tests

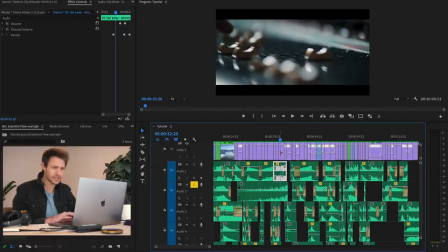the explosion. So everything cuts off there, including this drone atmosphere, which I've kept pretty low, but it builds up as he plays on the soundboard and goes up with him.
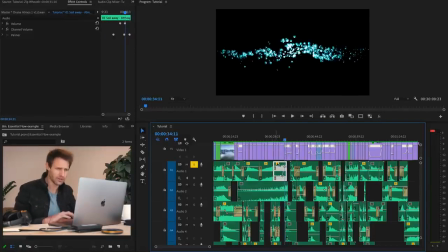Again, cuts off with the explosion. There's a whole bunch of clicks I've used.
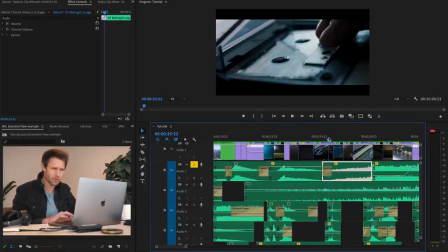For instance, when he's putting in the cassette, there's this click,
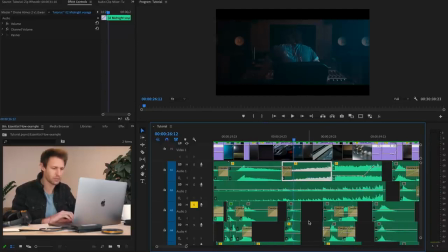coupled with a few other clicks just to add again a bit more depth. We've got a bit more over here.
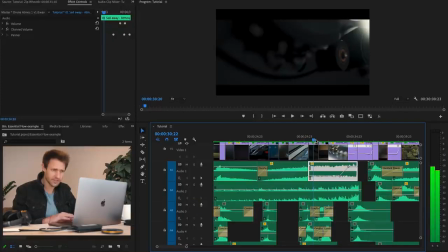And when the needles are going here,
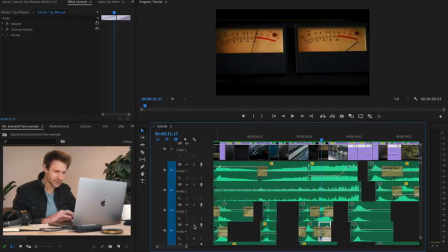I've added in just a subtle little zip whoosh, so you can hear it, which I think translates quite nicely to, you know, that higher pitch, to being in the red, being on the edge, that rev sort of sound.
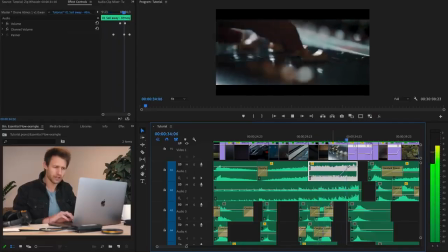So the explosion and the flame are all just a bunch of different transitional elements used together.
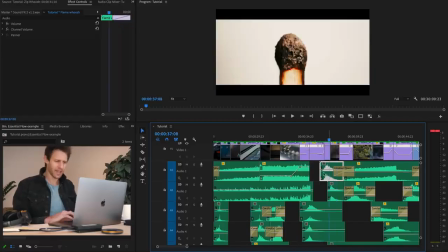And I've used this quick exhale there to almost, you know, that feeling of a new beginning or just freshness.
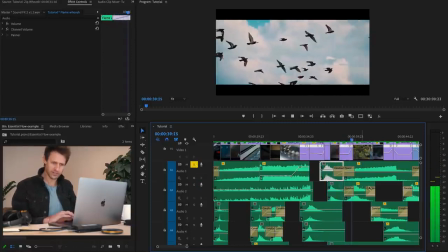And then we cut to this outdoors section, which builds with this riser again up to a particular moment, being
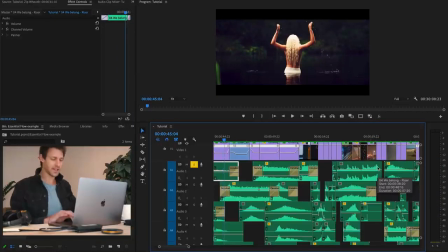as this lady puts her hands in the air into slow motion.
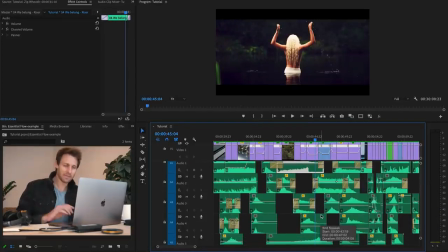As she puts her hands into the air, it kind of, you know, made me think about it's like a bird.
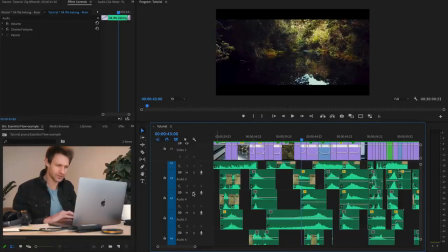So I used this element, just thought it worked pretty well, I don't know, paired with some slow motion, this bass crawl slow motion over here.
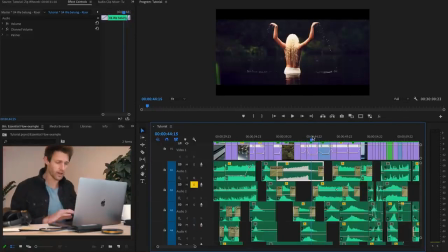So just before her hands speed ramp down and touch the water, we start to include another element here.
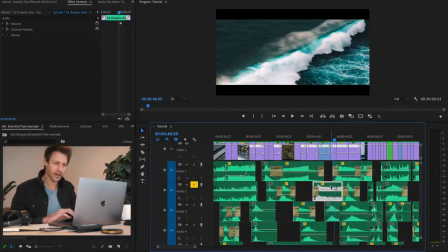Again, just to highlight the fact that we're going into sort of this water sort of underworld, and that plays in the background throughout this water scene
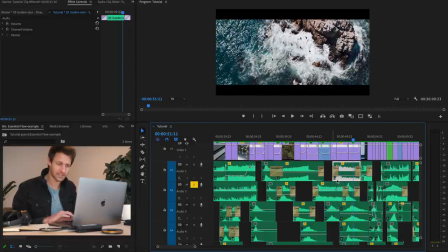and pulls out of it once again.
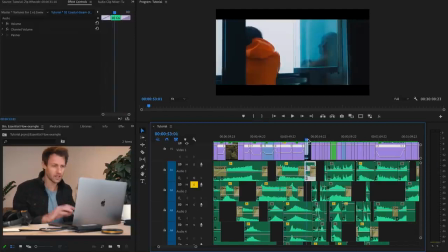Now I wanted to move away from the water scene back towards more of a city scene. So I found this shot here of the man standing looking out the window,
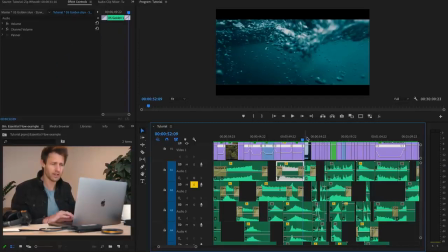and because it came after this shot of the water, the hues are the same. We've put some blue within there.
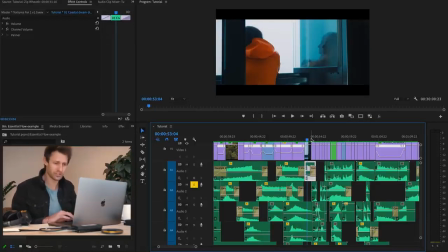It almost looks like he's maybe looking out towards the ocean, and because he's wearing an orange jacket, it also relates to the upcoming shots that happen to have a lot of orange in it. So I think it works quite well as a transitional shot there. But to add to this, we've now included
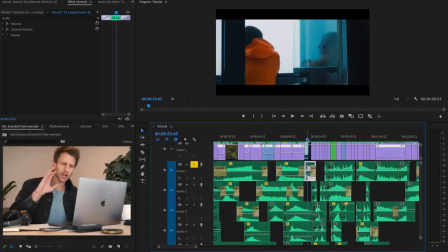a subtle coastal sort of texture in the background, so we can hear it come in.
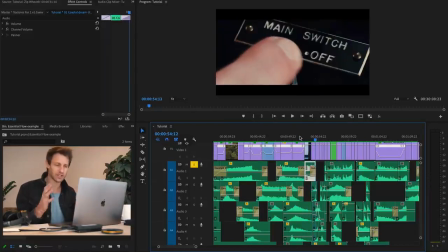Now it's very subtle, but it plays over those three shots and kind of groups them together and makes them feel like they belong. Remember, sound design doesn't have to be exact. It should never be distracting, but rather play a subconscious role in helping give more information and details towards the scene. Because remember, we only use two senses when we watch a film. We use sight, so everything within this frame we're being told what to look at, but then we have sound,
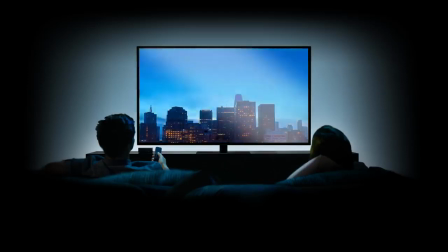which is playing that supportive role and helping our imagination fill in the rest of the details of that scene.
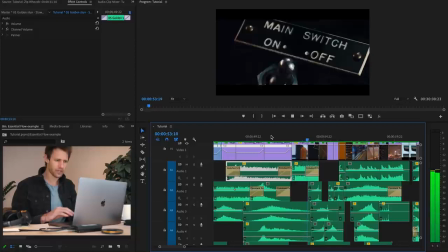So we move away from this coastal sort of scene towards this fast mechanical element with lots of clicks.
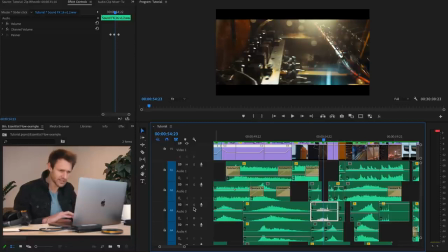Now I actually want to point out this one here, I don't know, let's solo it. If you're wearing headphones right now, can you hear how the sound follows the direction of this machine as it moves from right to left, back to right? So if we look at the panning properties, we can actually see I've done that here. Now this can help sometimes just to add a bit of dynamic sort of movement to your sounds.
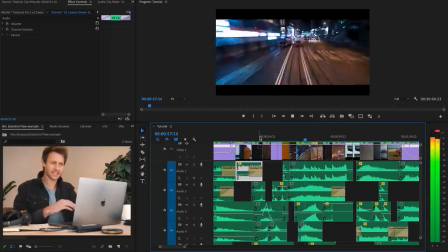All right, so we move away into the city scene with lots of time lapse and traffic type noises.
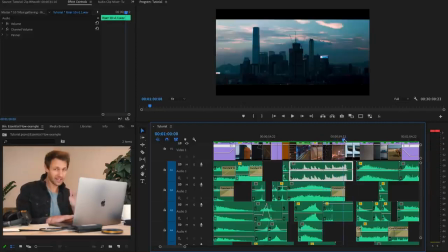We completely cut off there. to quiet.
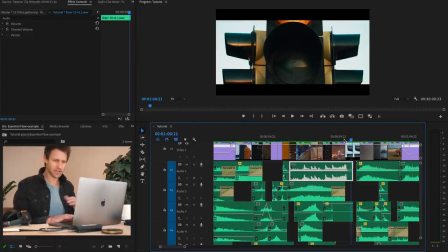You know, we've used that riser for anticipation. Now we're waiting for that green light.